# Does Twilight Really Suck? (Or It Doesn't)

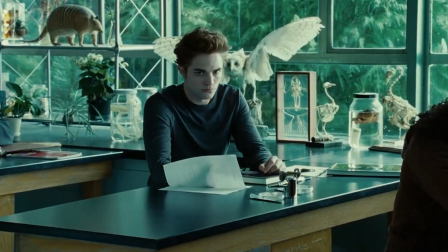0:05 Viewers who watch the Twilight Saga are usually divided into two camps.
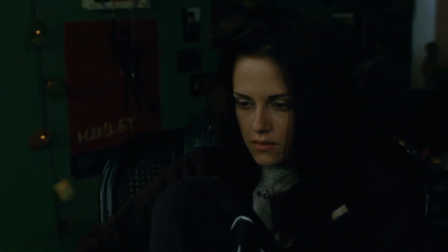0:09 Those who scold it for the unemotional Kristen Stewart and Too Sugary story, and those who idolize the franchise despite all its shortcomings.
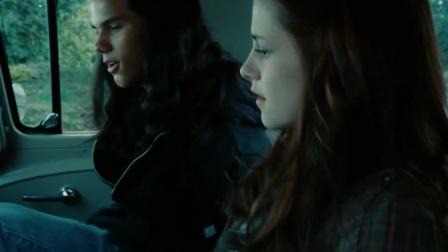0:17 But there is something that both of them rarely think about. Namely, how did a melancholy indie film with a small budget suddenly make the whole world talk about it,
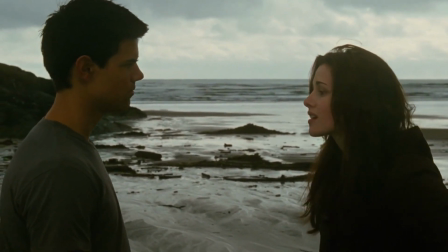0:26 considering the fact that even the studio didn't believe in its success?
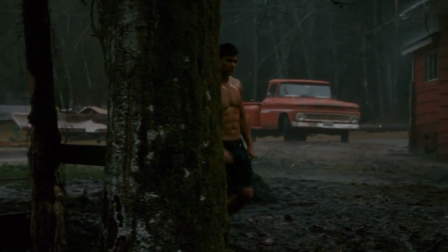0:30 You are on the About Movies channel and today we'll talk about the details and tricks that few people paid attention to,
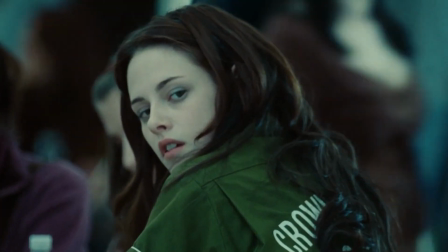0:37 but thanks to which millions of viewers fell in love with Twilight.
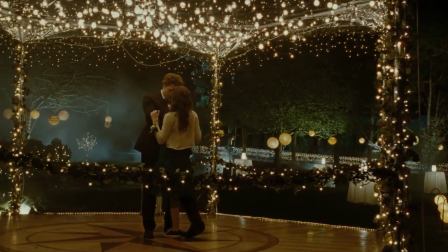0:40 And also we'll explain why it's fair to assume that the first part of the Twilight saga is much better than all the next ones.
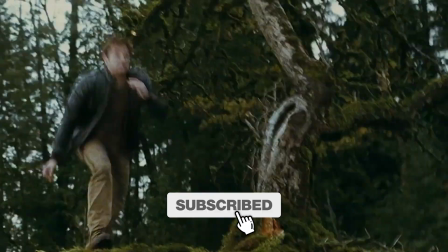0:47 Before we get started, click the subscribe button and bell for a better movie experience.
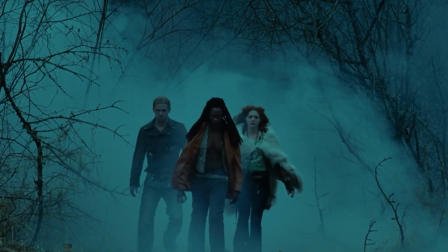0:52 We talk about your favorite franchises that most viewers don't know.
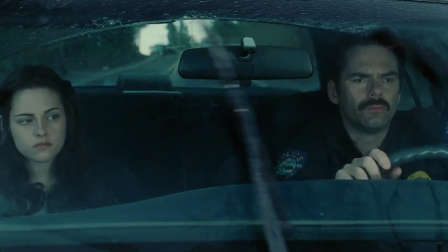0:59 If you re-watch all of the sagas, you find that all films are very different in content and visually.
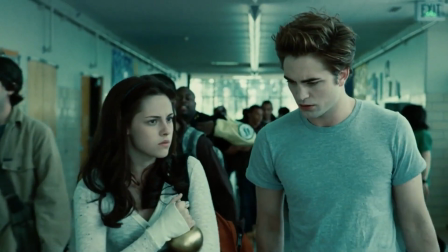1:05 First of all, because they were filmed by different directors. In this video, we'll take a closer look at the very first film directed by Katherine Hardwick.
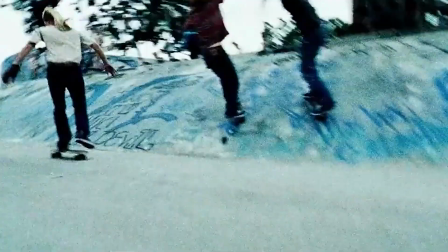1:14 It should be noted that she feels like a fish to water, making films about teenage rebellion, the complexities of puberty and growing up.
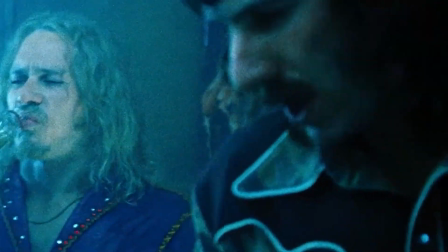1:22 Two of Hardwick's best films are Lords of Dogtown, about the rise of skate culture, and 13, about a young girl going wild.
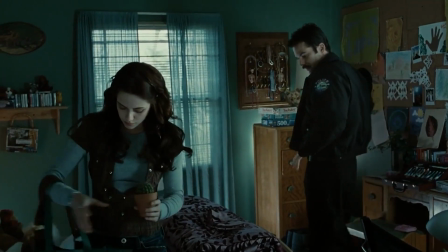1:31 Hardwick admitted that she was lucky. Studios abandoned Twilight one after another, and Lionsgate bosses didn't expect special fees from the film.
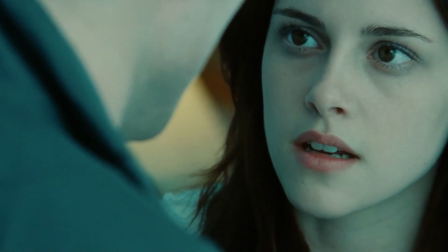1:40 Therefore, they didn't get into the director's work.
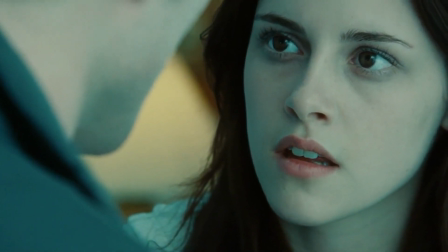1:43 Hardwick defended the right to tell the story in cold tones, which, in fact, doesn't contribute to a big box office.
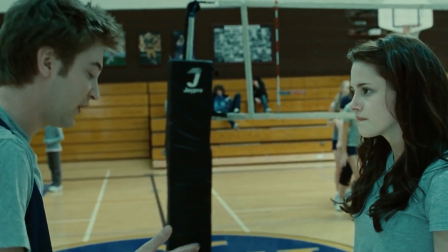1:50 And she filled the film not only with love language,
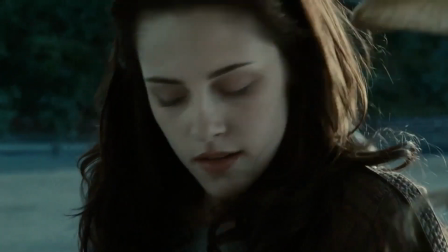1:53 but also with a fear understandable to any teenager not to fit into life and to lose mortal time.
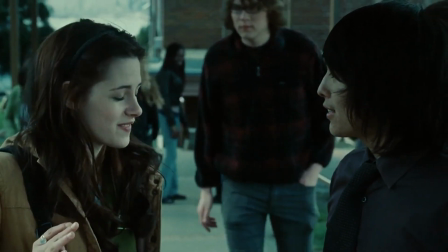2:00 Her melancholy direction even ennobles the original text in the end.
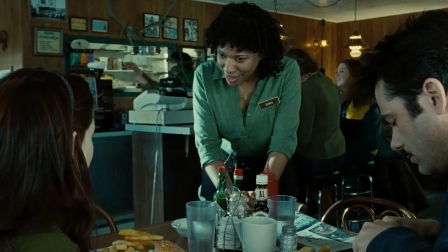2:04 The first part of the franchise is surprisingly alive for a movie about vampires and werewolves.
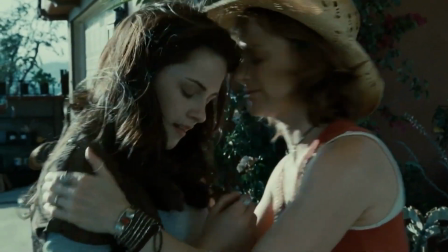2:10 This is partly achieved through dialogue.
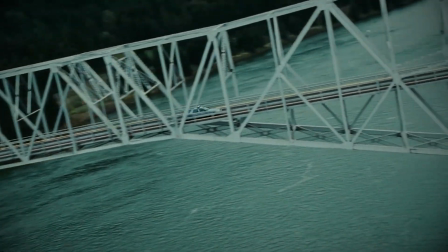2:16 From the very beginning of the film, Hardwick was looking for a way to make conversations more alive.
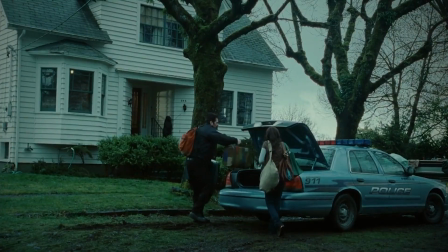2:22 In one of the first scenes, we can hear awkward and therefore reliable remarks about a person who didn't know what to say.
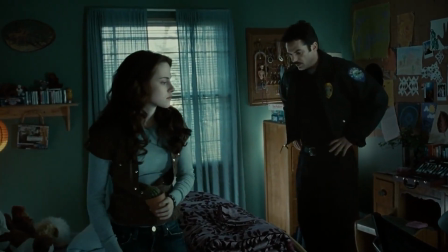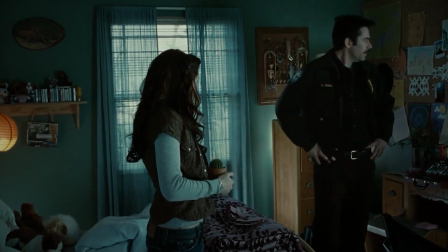2:36 Another half a minute, awkward stomping on the spot filmed in one shot,
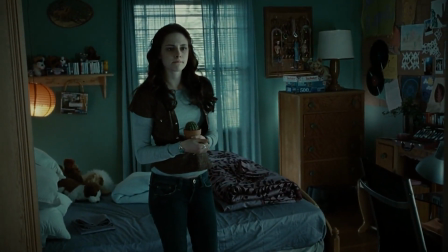2:40 it was done without any refined camera decisions, but with a very human visual intonation.
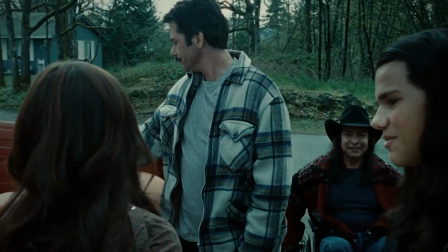2:46 Even more revealing was the dialogue of four people that followed this in Dynamics.
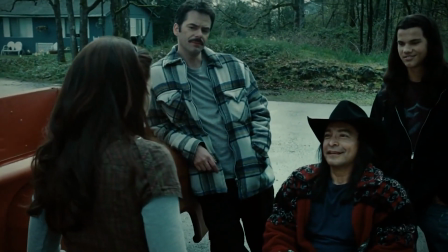2:51 The camera movingly followed the heroine, the new characters, in an everyday way, forming a composition consisting of four people with father and daughter.
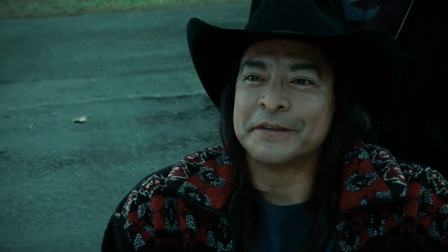3:00 Hardwick avoided static behind the close-ups of the interlocutors, the development of the missing scene, the camera didn't have to change position.
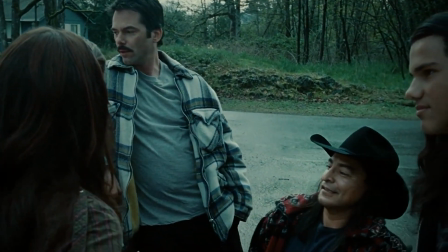3:09 Two characters were moved to the background, leaving the first to the young heroes.
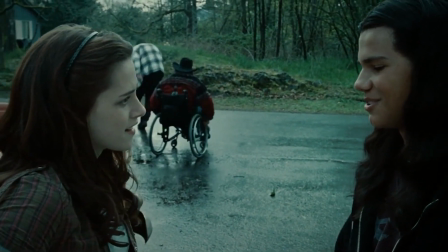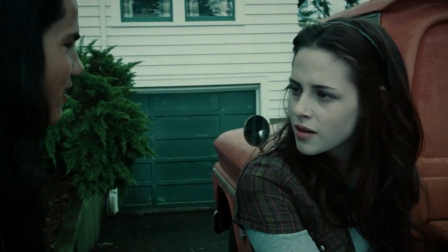3:21 The continuation of the scene was just as organic.
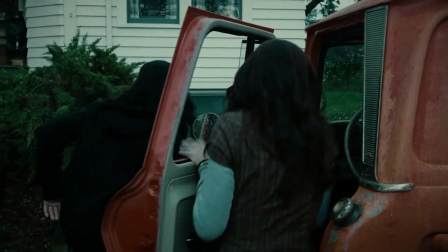3:24 Bella and Jacob also moved into the cab of a car that her loving father had just bought for her from his Indian friend.
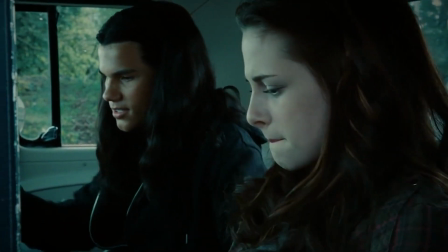3:31 In the frame, the characters are looking into details of the gift, and the viewer learns something about them along the way.
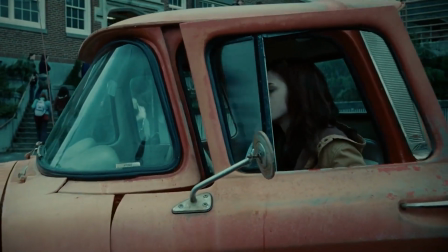3:37 Bella is the type to be excited about a sturdy farm pickup. Jacob is a guy with arms and happy to help.
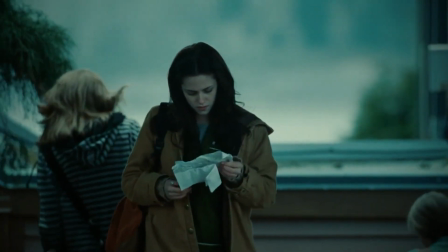3:43 And importantly, it's much easier for actors to look like real people when their characters are doing something that real people can do in everyday life.
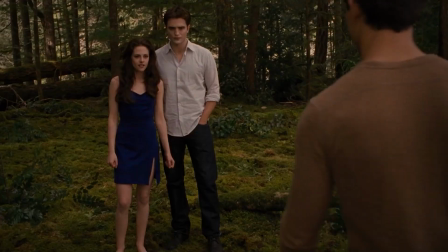3:52 With each subsequent film,
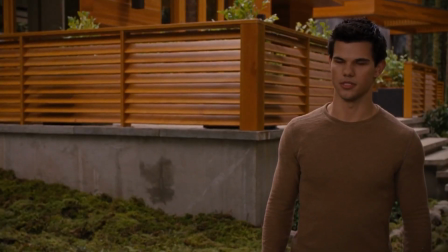3:54 the dialogues increasingly slip into a static exchange of remarks between characters who are placed on the frame like in a school theater.
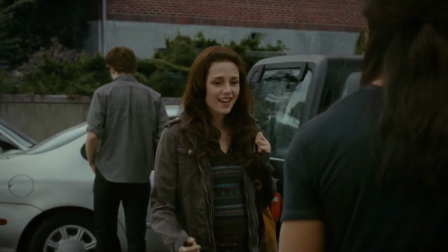4:01 Bad theater. For comparison, in New Moon by Chris Weitz, the dialogues retain signs of life, but new spaces don't open up in them.